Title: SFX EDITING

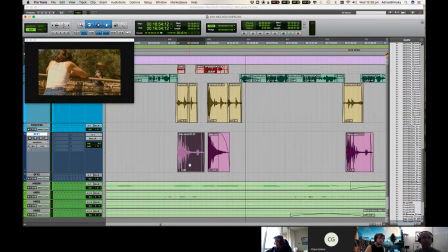I've, you know, highlighted it, hit Option, click and drag. I've just done that.
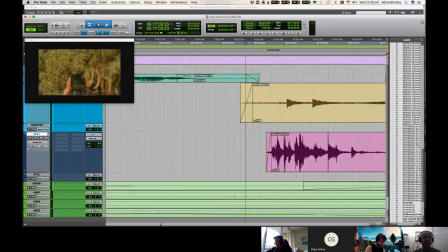That's all I've done. And now I've got that line that I can sort of line it up to.
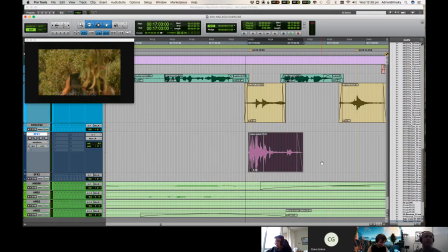That was not a really bad pun. That was just me running out of English. Let's have a listen to what that opening of the gate sounds like.
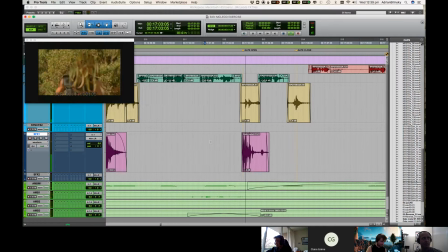Couple of messages with the Seymours. They're not returning my calls.
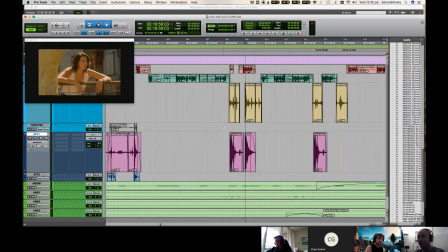Now, I always like to go back if I've done something like this and just check that it doesn't sound like a repeat, because that's pretty average. So let's see.
Whether to give up and let them go or not.
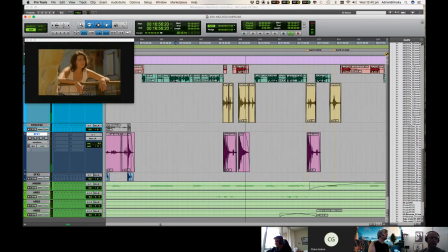Too hot to keep them yarded. Yeah. No luck with the trucks. Oh, there's one more chance.
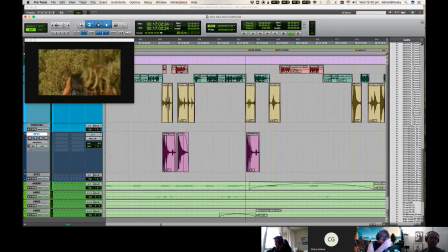I left a couple of messages with the Seymours. They're not returning my calls.
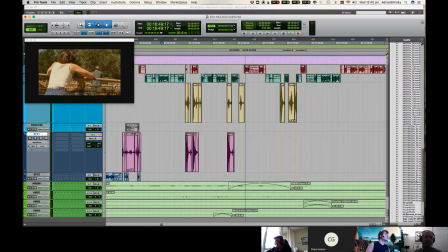Yeah, it's not bad, but I did notice it a little bit.
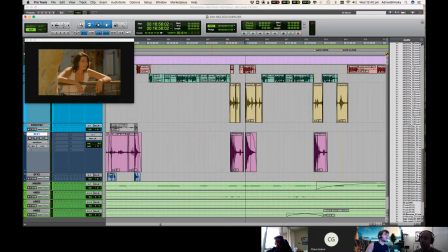One other thing that you do notice when you're doing stuff like this, and it happens quite often with doors and windscreen wipers in cars for some reason. If you have a look at this, between where he opens the gate and closes the gate, he takes about 8 steps, and it's not enough time.
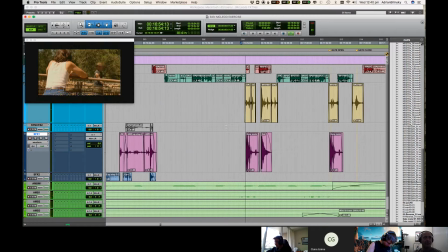They've just cut it down for time.
Yeah. No luck with the trucks.
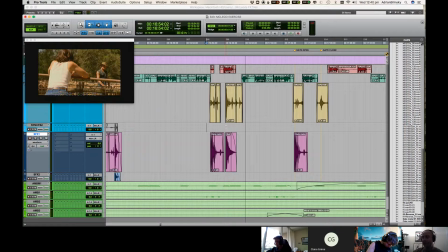Like, that's too quick. He couldn't have gotten through there, and, you know. But if that's the case, sometimes just for you don't want to, you know, bring the audience's attention to the fact that the timing in the edit that's off screen may not be the greatest.
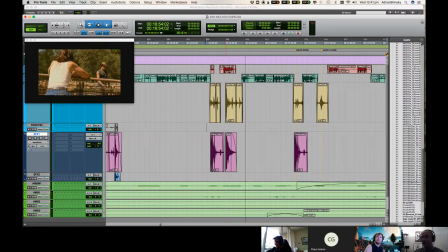So sometimes you might just want to turn it down for that. You put it in anyway because it needs to be there. But if it's too loud, it might, you know, make the audience go, well, that's a bit weird. He opened that and then he moved 10 feet in like 0.3 seconds, whatever, and it doesn't quite work just because of weird things called physics.
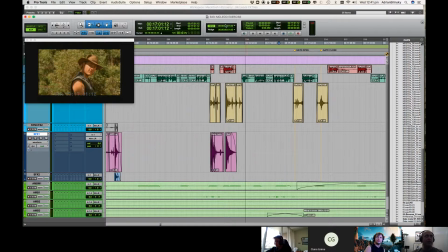Okay, yeah, I'm not a fan of that open, so I'm just going to go back and try and find another gate open.
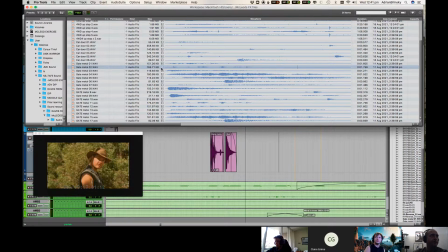What's this one like? Yeah, I could do it. Try to listen to a few more. No. No. Oh, all right, let's use that one.
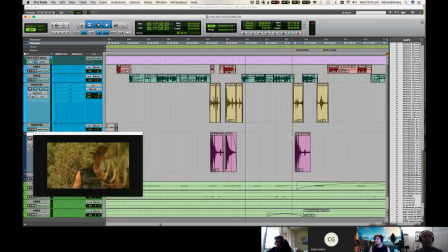And again, we've got the yellow line, so as long as we plonk it next to it, we can do the fine tuning at a later date.
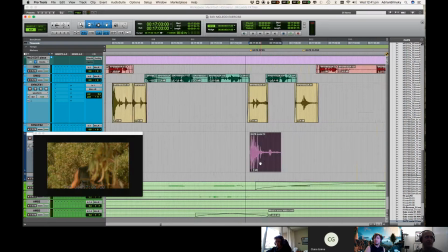That looks really close to the other one.
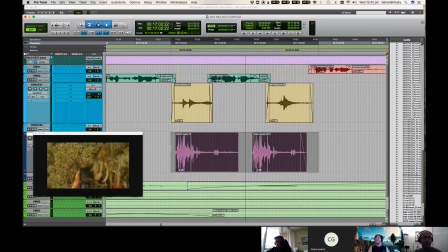It's the same thing. God, there are a lot of double ups.
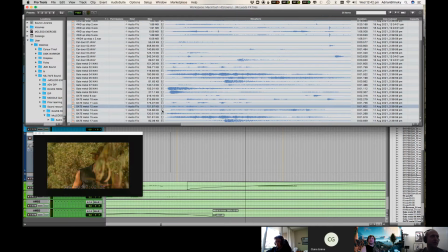That's a different size. That's kind of annoying. Sorry. No. That's the one that was. There's a voice in the background of that one.
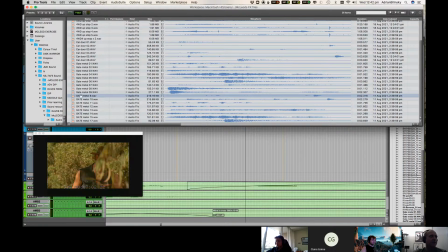This is just one. It's okay.
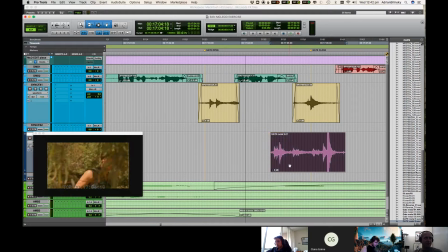Okay, I don't know what the name of this one, but it does sound a little bit like it came from the location.
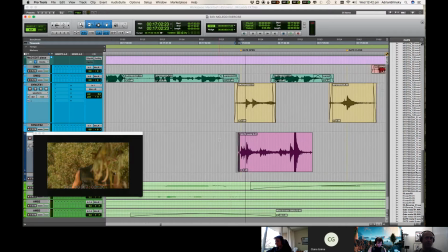It sounds like that gate. Yeah, so let's just use that.
They're not returning my calls.
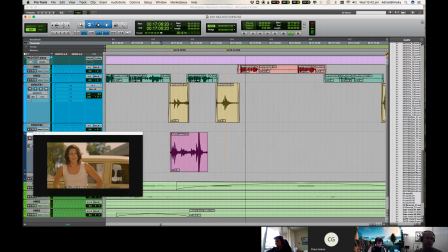Yeah, they probably.
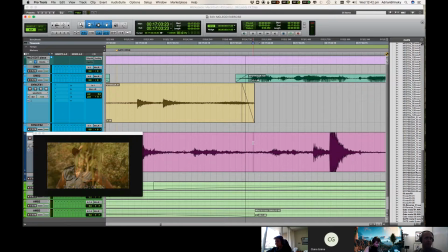Okay, so what I'm going to do is I'm going to fade that out underneath.
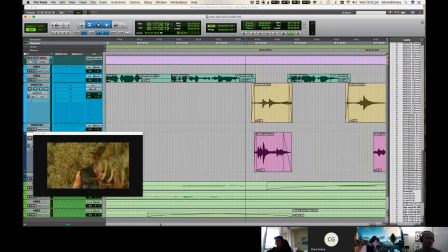Let's see what this sounds like.
They're not returning my calls.
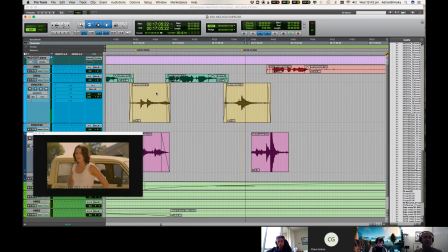Yeah, they probably won't.
Yeah, this here is, it sounds more like the gate moving.
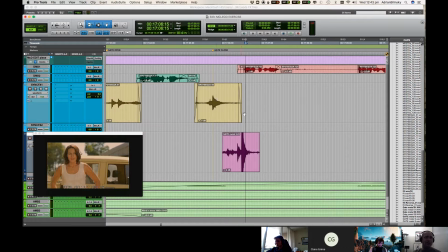It doesn't sound like it closing, so I'm going to cheat it.
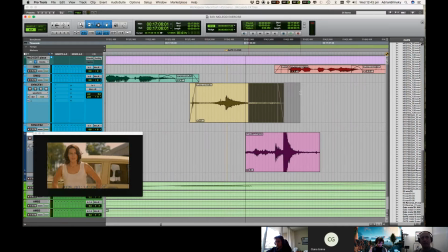Yeah, I'm going to cheat it, and I'm going to make it so that it closes a little bit later. And I'm going to use that as like the gate swinging back shut.
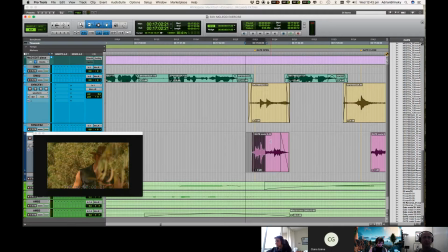Because right now we've got the gate opening, which is pretty much this area here. We have the gate swinging, which happens underneath the dialogue.
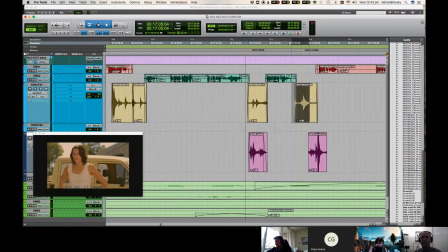Then he walks through. Then it swings and groans back close, and we'll make it close somewhere around here.
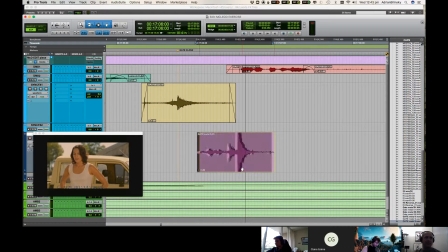Now, I think that's going to sound a little bit more natural. So we're kind of cheating.